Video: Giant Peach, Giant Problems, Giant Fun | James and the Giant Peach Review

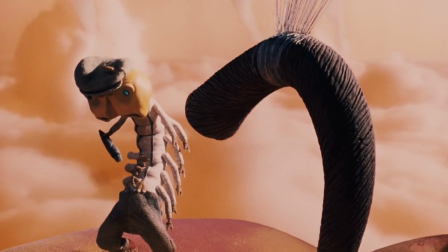(4:08)
The biggest issue with the feature is that it stays so true to the children's book tone that it ends up having the same amount of substance as one.
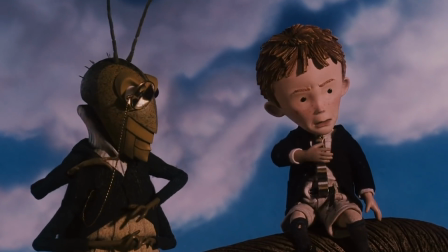(4:17)
Sure, it's a little shorter than the typical family film,
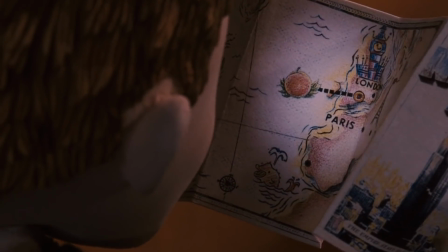(4:20)
but it doesn't change how the story is simple to the point of being basic, where it's just to get James from point A to point B,
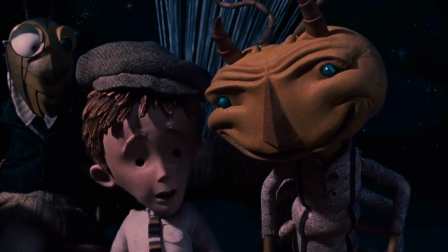(4:27)
and most of the characters are one-dimensional, which I'll go more into detail a little later.
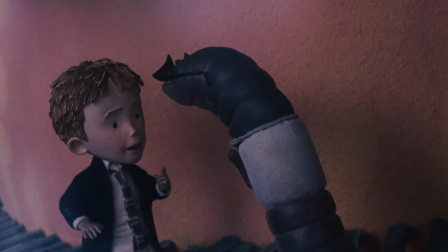(4:33)
Not to mention how it can feel like the picture talks down to its viewers as if they're as clueless as James,
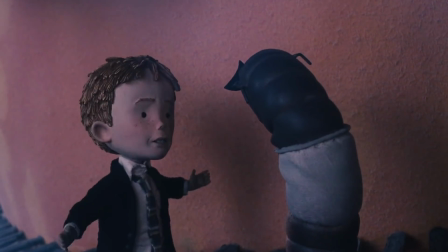(4:40)
just so it sells its message of following your dreams and looking at things in a different way.
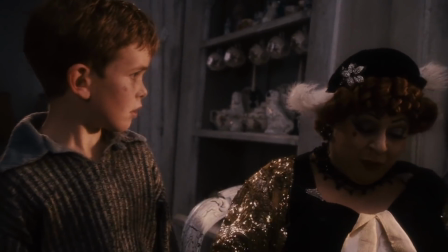(4:45)
It doesn't help either that the movie starts on a dreary note, not because of how James's life is miserable with his evil aunts,
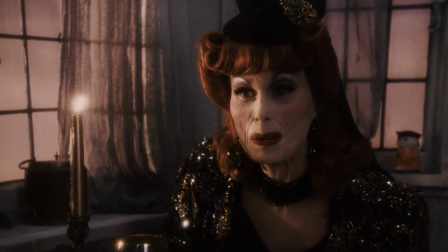(4:52)
but because it gives little reason for its viewers to care for the kid as a character. and
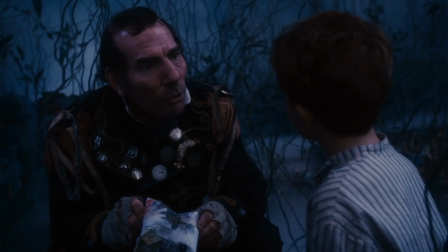(4:58)
most of the fantastical elements then are only spoken about instead of showing
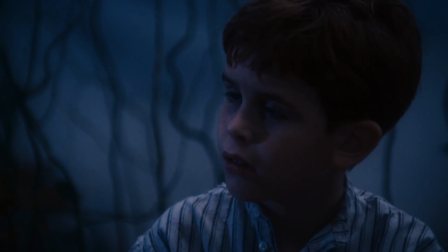(5:03)
it, resulting in the movie trying to sound whimsical instead of actually being it.
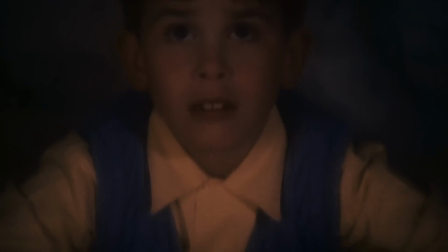(5:08) Then, one day, a terrible thing happened.
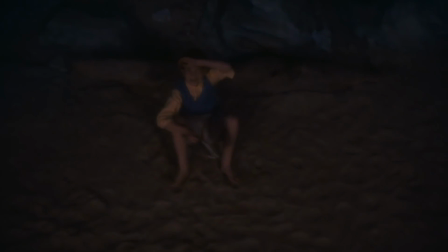(5:14) An angry rhinoceros appeared out of nowhere and gobbled up his poor mother and father.
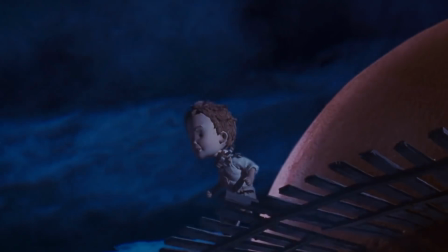(5:20)
You know, I'd probably believe you if you actually show us a rhino gobbling up his parents,
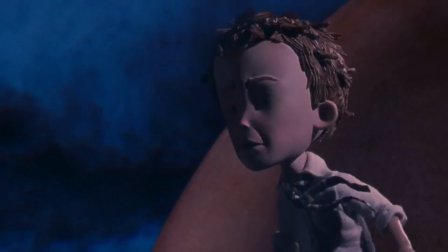(5:26)
but the whole rhino thing feels like an allegory that forgot its own meaning. But despite the little amount of writing material it had to work with to tell a feature-length story,
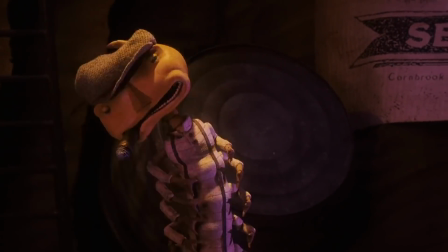(5:36)
it's not until when the stop motion enters the scene at the 20-minute mark where the movie begins to be enjoyable.
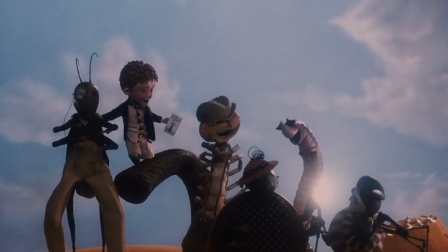(5:43)
That's when the execution helps a lot to capture that spirit of a children's
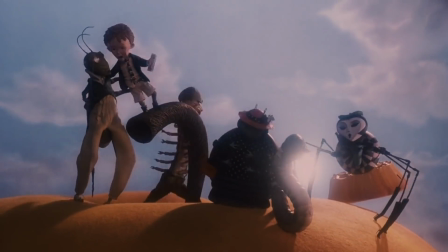(5:47)
novel that was missing at the start and becomes so much more engaging.
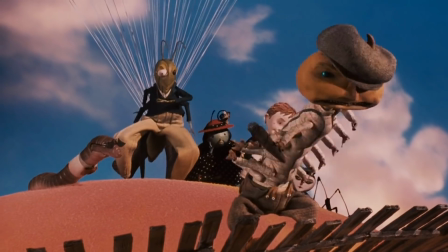(5:52)
Everything becomes a lot livelier and more energetic, the extraordinary elements are actually shown to make the world more immersive,
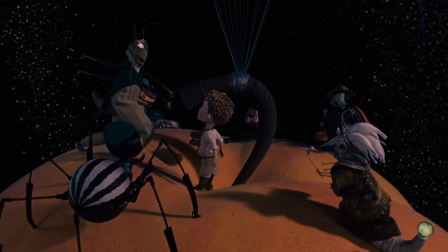(5:59)
and the characters are more amusing to help the viewers find that motivation to see them make it to New York.
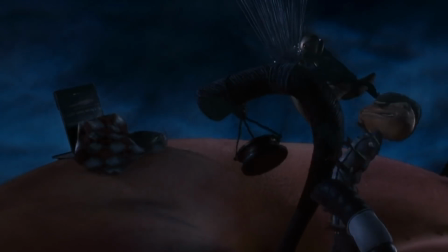(6:06)
Like many features based on a children's novel,
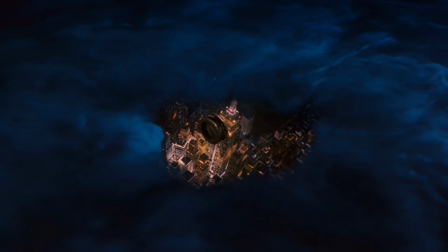(6:09)
the story does have its share of problems while having little to deliver and can treat its audience like they're too young to understand anything,
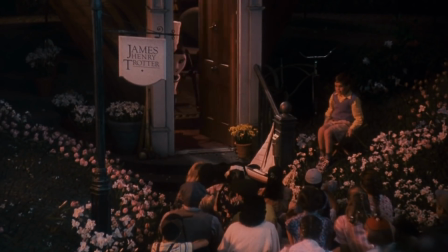(6:17)
but at the same time, it can capture the fun-loving tone of one to give its audience somewhat of a good time.
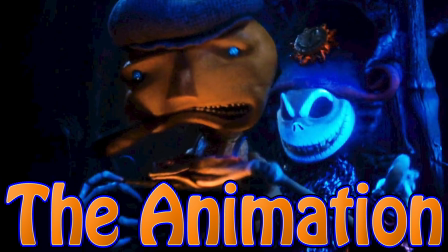(6:27)
The animation.
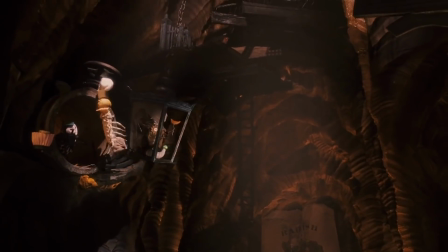(6:29)
Not only is the movie committed to have its tone feel similar to the style of a children's book, but it also wants to look like a children's book too.
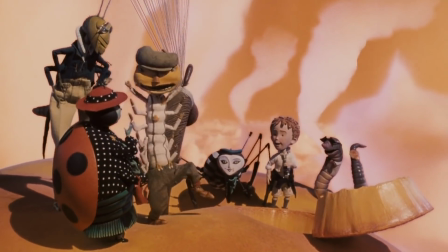(6:38)
In fact, Disney hired famed illustrator Lane Smith to work on concept art and create designs for the animated characters.
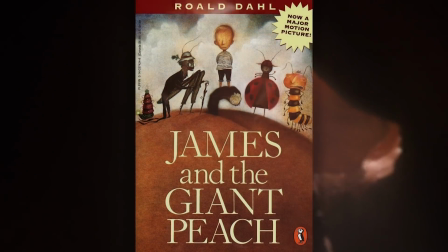(6:46)
The result apparently turned out to be so good that the Doll family later hired him to create new illustrations for the James and the Giant Peach book.
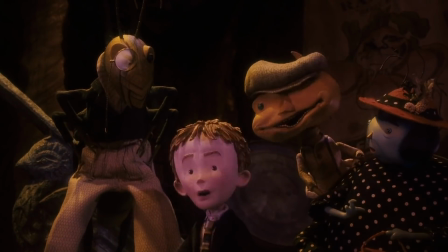(6:55)
And honestly, I can see why they did so, because the animation is easily the best part of the movie.
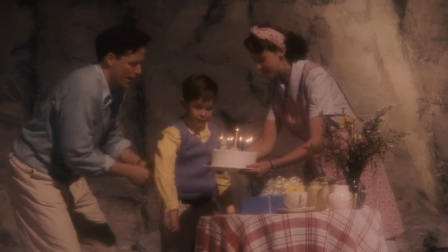(7:02)
Sure, it had to wait about 20 minutes to get there while the actors had
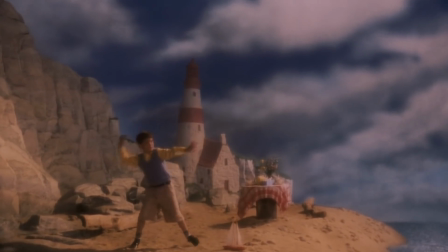(7:06)
to work around these sets that had a bit of trouble getting his forced perspective to work,
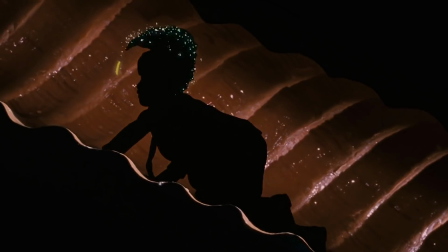(7:11)
but once James gets inside that peach, that's when the animation takes over to supply the magic that the movie promised that it would deliver.
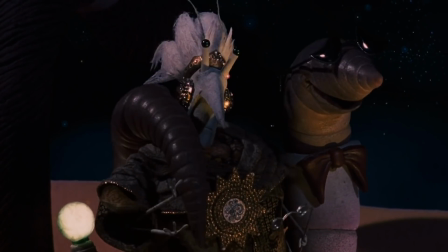(7:19)
One thing's for sure is that the designs succeed in looking like living book illustrations,
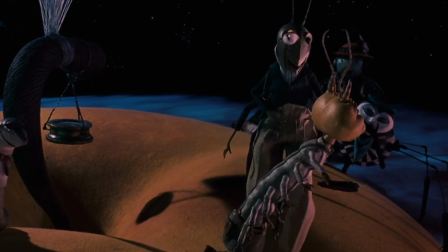(7:25)
having the characters look simple and emphasize the use of shapes for their silhouettes,
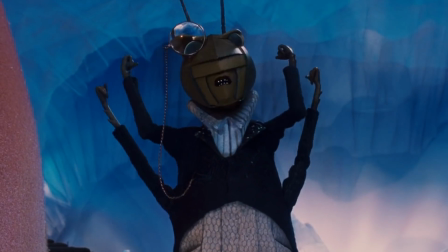(7:30)
but also highlight the bug parts of them so that they each have unique features to help them move around,
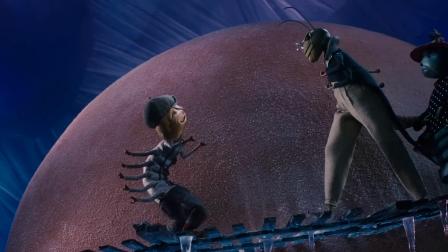(7:36)
express themselves, and especially to have their personalities stand out from one another.
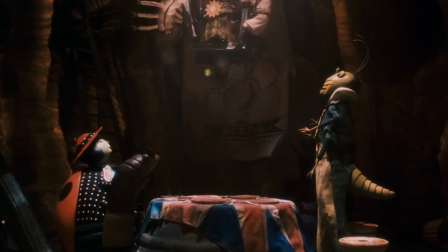(7:42)
And add in the factor that this is all for stop motion, the style works very well to bring these designs to a 3D environment,
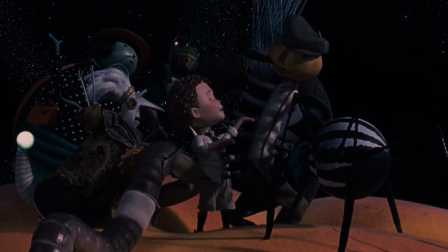(7:50)
along with being handled by great animators at the time to deliver smooth and
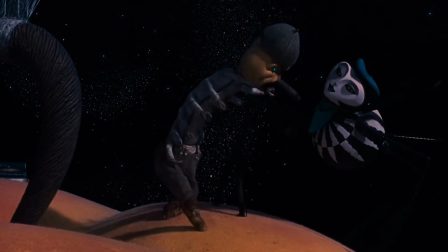(7:55)
expressive animation that takes advantage of the designs by playing a lot with the characters' extra
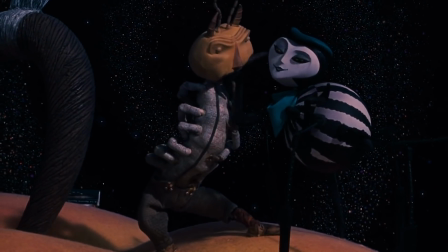(8:00)
limbs, or lack of in the Earthworm's case.
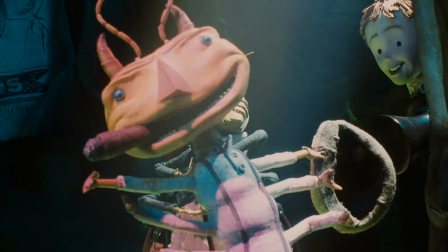(8:03) That's the life, that's the life, that's the life, that's the life.